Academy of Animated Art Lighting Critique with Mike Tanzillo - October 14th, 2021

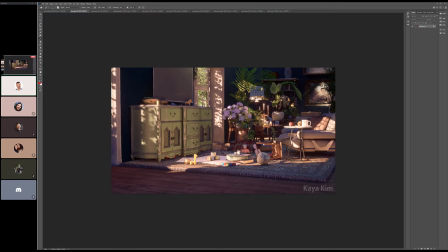So this is another one from Kaya. So overall, I think that this is heading in the right direction. I think this is really nice. I would love to see some reference images for the for your interior space,
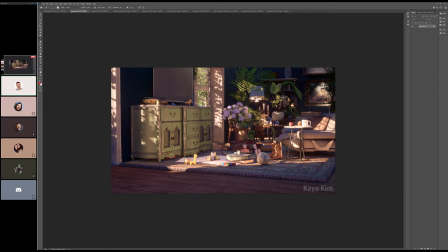because interiors can be rendered in and by rendered I mean just like done a million different ways. It could be high contrast, low contrast. Like we can be exposed for the interior, we can be exposed to the exterior. It's really just like making sure that we are in the same wavelength.
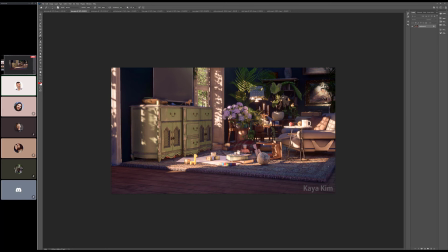In terms of a few general things that I would do, it's always tricky when you're combining interior and exterior light. I feel like this interior light is actually a little bit too bright,
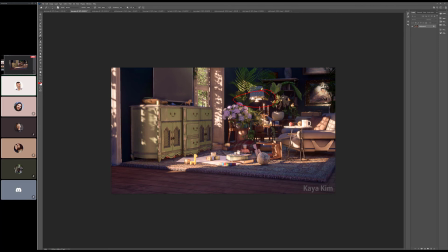because I feel like whenever you have this much light shining in, it's actually more overpowering than you think it will be, and then this wouldn't show up as bright. The other things that I would consider too would be darkening this foreground a little bit,
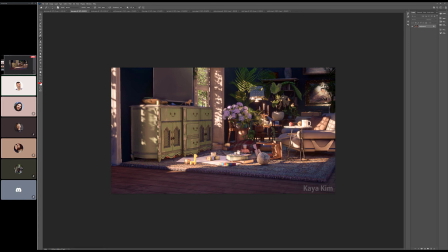because it's kind of a lot of just having some vignette down there, because it's a little bit of empty space down there without like there's no reason why we would want to look down here. So if we just vignetted this edge a little bit more, it would allow us to look back into the space.
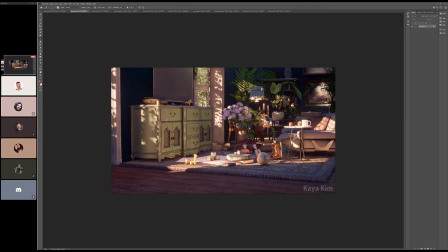Probably the biggest one for me is that, like when I saw this, it's nice seeing things on Discord because they're originally like just like a little thumbnail on my screen, and then we get them bigger. So I get this opportunity to see something as a thumbnail first, and when I saw the thumbnail,
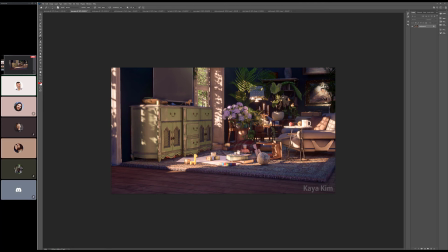I was a little confused about what it was, and I think that was because it was like there's so many small shapes in here. Between like the breakup of the leaves coming through, which are a great idea, but at some point I think we should create. It's probably just in this foreground, like a little bit of a larger,
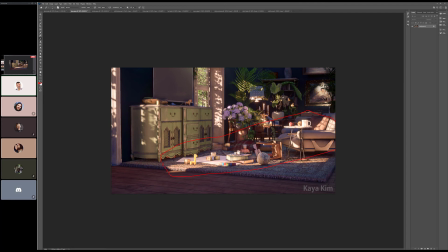kind of a larger space of light to really kind of center our focus. Because right now, like if I kind of squinted at this, like my eye kind of just jarts all over the image. Like there's really not a central focal point for me to kind of zero in on.
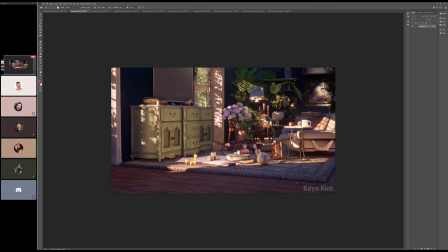A little bit. And The other thing I noticed on this is her depth of field is kind of weird. yeah, it's Because it's like, I think she's trying to have us focus on the toys, but you kind of more instinctively look straight and not down. mm-hmm.
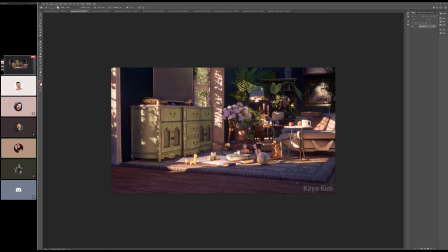And that's like it's just a weird depth of field setup. So I don't know, maybe making it wider or something, but yeah, there's a lot going on in the room, which isn't a bad thing, but yeah, you got to figure out a way to make it focus onto one side.
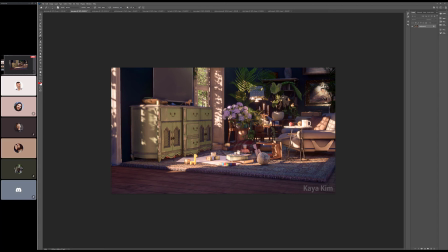Also, the leaves are a little funky on the plants. They don't seem to have translucency or subsurface. Yeah, and a little specularity would be good on those too. Where like these flowers look really good. Yeah, totally. Actually, because like the framing, if you kind of step back from it,
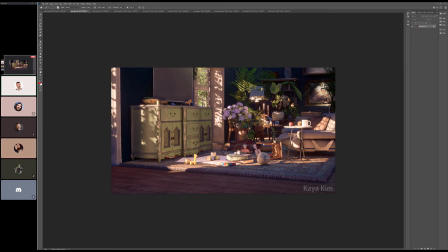again, lots of what's like visual clutter, a lot of like, and then as we get down here, like basically everything within this. Actually, I can even make that bigger. Everything within like this space is very visually busy. Like there's a lot of small shapes in there.
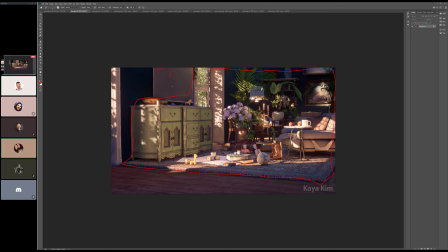Everything outside of it are just like it's like you can count like 1, 2, 3, and then all of this is 4. So there's just like 4 big shapes outside of that. So it's like finding that because all these small shapes kind of create like a visual, what I like to think of as like a visual rhythm to it.
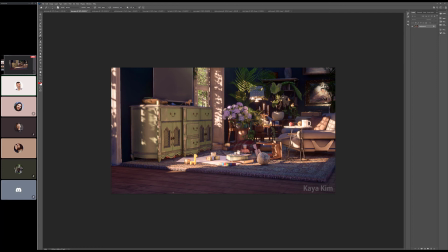It's like the small shapes are like kind of a like, and then when you combine that with a larger shape, it's a little jarring. But so I would just focus in on those for now, and then we'll go from there. But it's a good start. Maybe if she kind of maybe got rid of some of the background stuff,
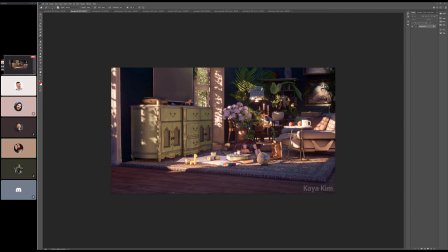so you could focus more on the toys if that's where she wants, that would probably help.
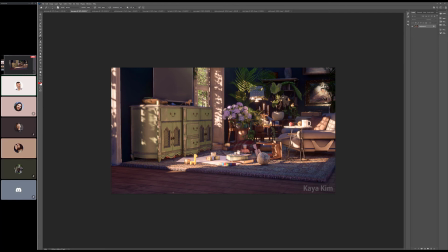Yeah, I'm gonna hold off on that for now, just because it's I think we can compose it well, we're having all that geo back there will really be a benefit because it'll create some visual interest back there. But yeah, I think yeah.
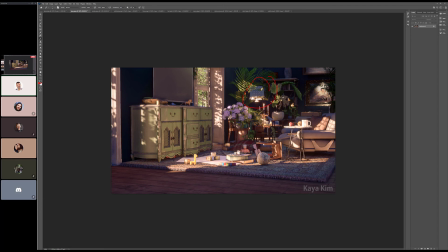But that being said, we gotta really dial it in because again, like if we keep this light on, that's just pushing us back there to a spot that we don't want to be looking at. So Yeah. I'm gonna just want to turn that off. All right, cool. All right, so next up we have Nathania with
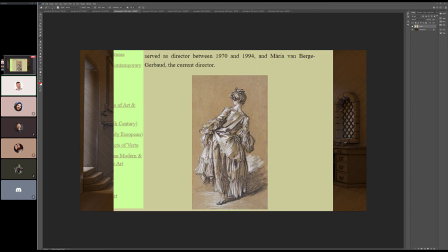this look and a really cool reference that you posted here with kind of this combination of, you know, warm tone with the white light coming in, and like so the brights are whiter, and I think that's really neat.
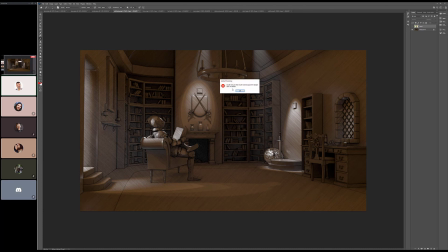So for me, it would be more about like at that point I would say that we should make these sunlit hits be a little bit less saturated then and a little bit more on that white level, because for me it was just the disconnect between the two colors, like white light shining and then like,
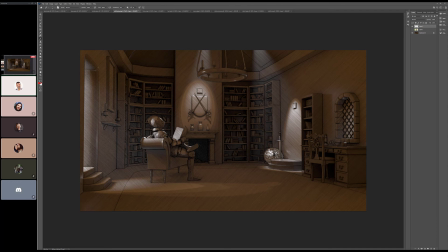you know, because it probably is just white, but given the surroundings it almost looks blue, so now it's like blue light turning into warm light. I love the darkness on this fireplace. I think it looks really great. I think we can get something similar
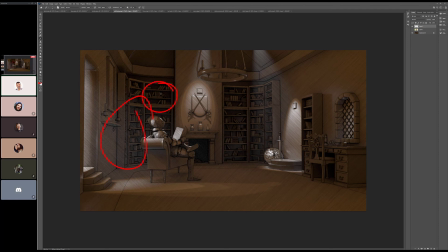back in here because like I love the way that the shadow play and the back of the books is there, but then once we get into this like fog of light, it kind of muddies up a little bit and we lose that just a touch. Yeah, that window's cool. Also
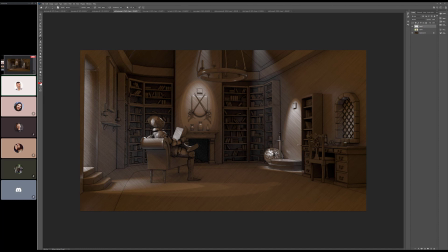wondering, let's see something. And while I'm doing this, does anybody else have any thoughts on this for now?
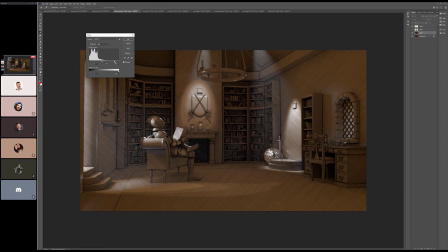So I'm just going to just see about adding a little more contrast.
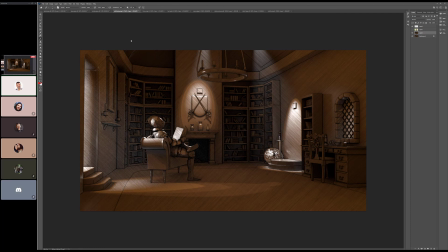Take down that saturation to kind of match where we had it.
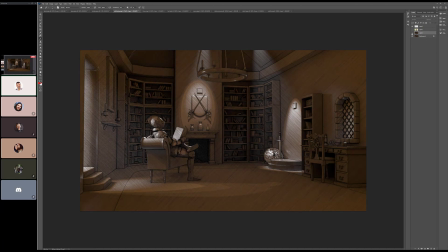I would consider adding a little bit more contrast to the image. Like you could see just watching the highlights, watch the brights where the sun or the light hits. You can see just that just adds a little bit more pop to it, and then bringing up the darks kind of does the same.
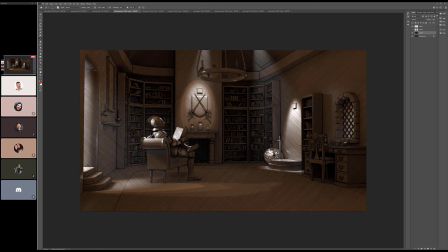And then you could still have that warm tone in there, that kind of matches this. But I think it just makes it a little bit more of a rich experience. But that's just my thought there.
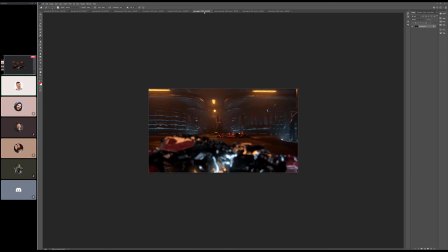All right, and last on our list today, I believe, let me just double check this. Yep, we have Theo.
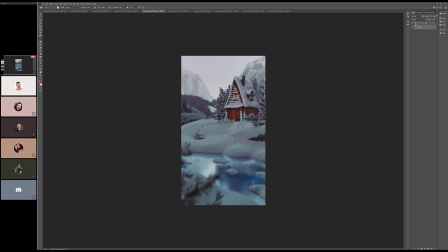So Theo looking. So my first thought when I saw this is looking good, is that I want to expose it more. It feels underexposed, in the way that it's like for a few things.
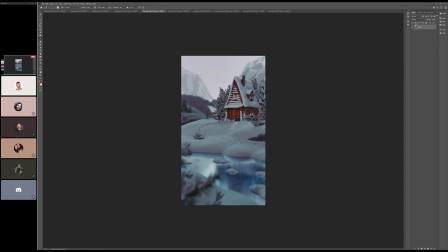One, the white snow would always feel like it's. White snow is hard to photograph on a daytime scene because it just immediately wants to go bright, and when you're feeling it this dark, it's like you feel like it's being compensated for, and like when it's not even white,
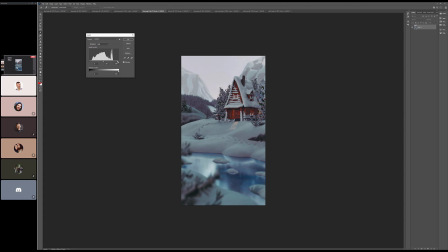when the white snow isn't quite white, you know we're a little underexposed. So and you can see it here in the graph that there are no values really on the super high end. So I would want to see it more kind of like in this range in terms of overall exposure. Now, the other thing is that down here, we also don't have,
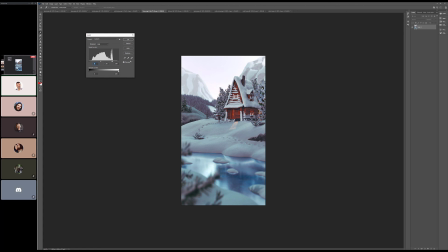it's interesting because we don't have a lot of dark values, but the ones that we do have are very, very dark.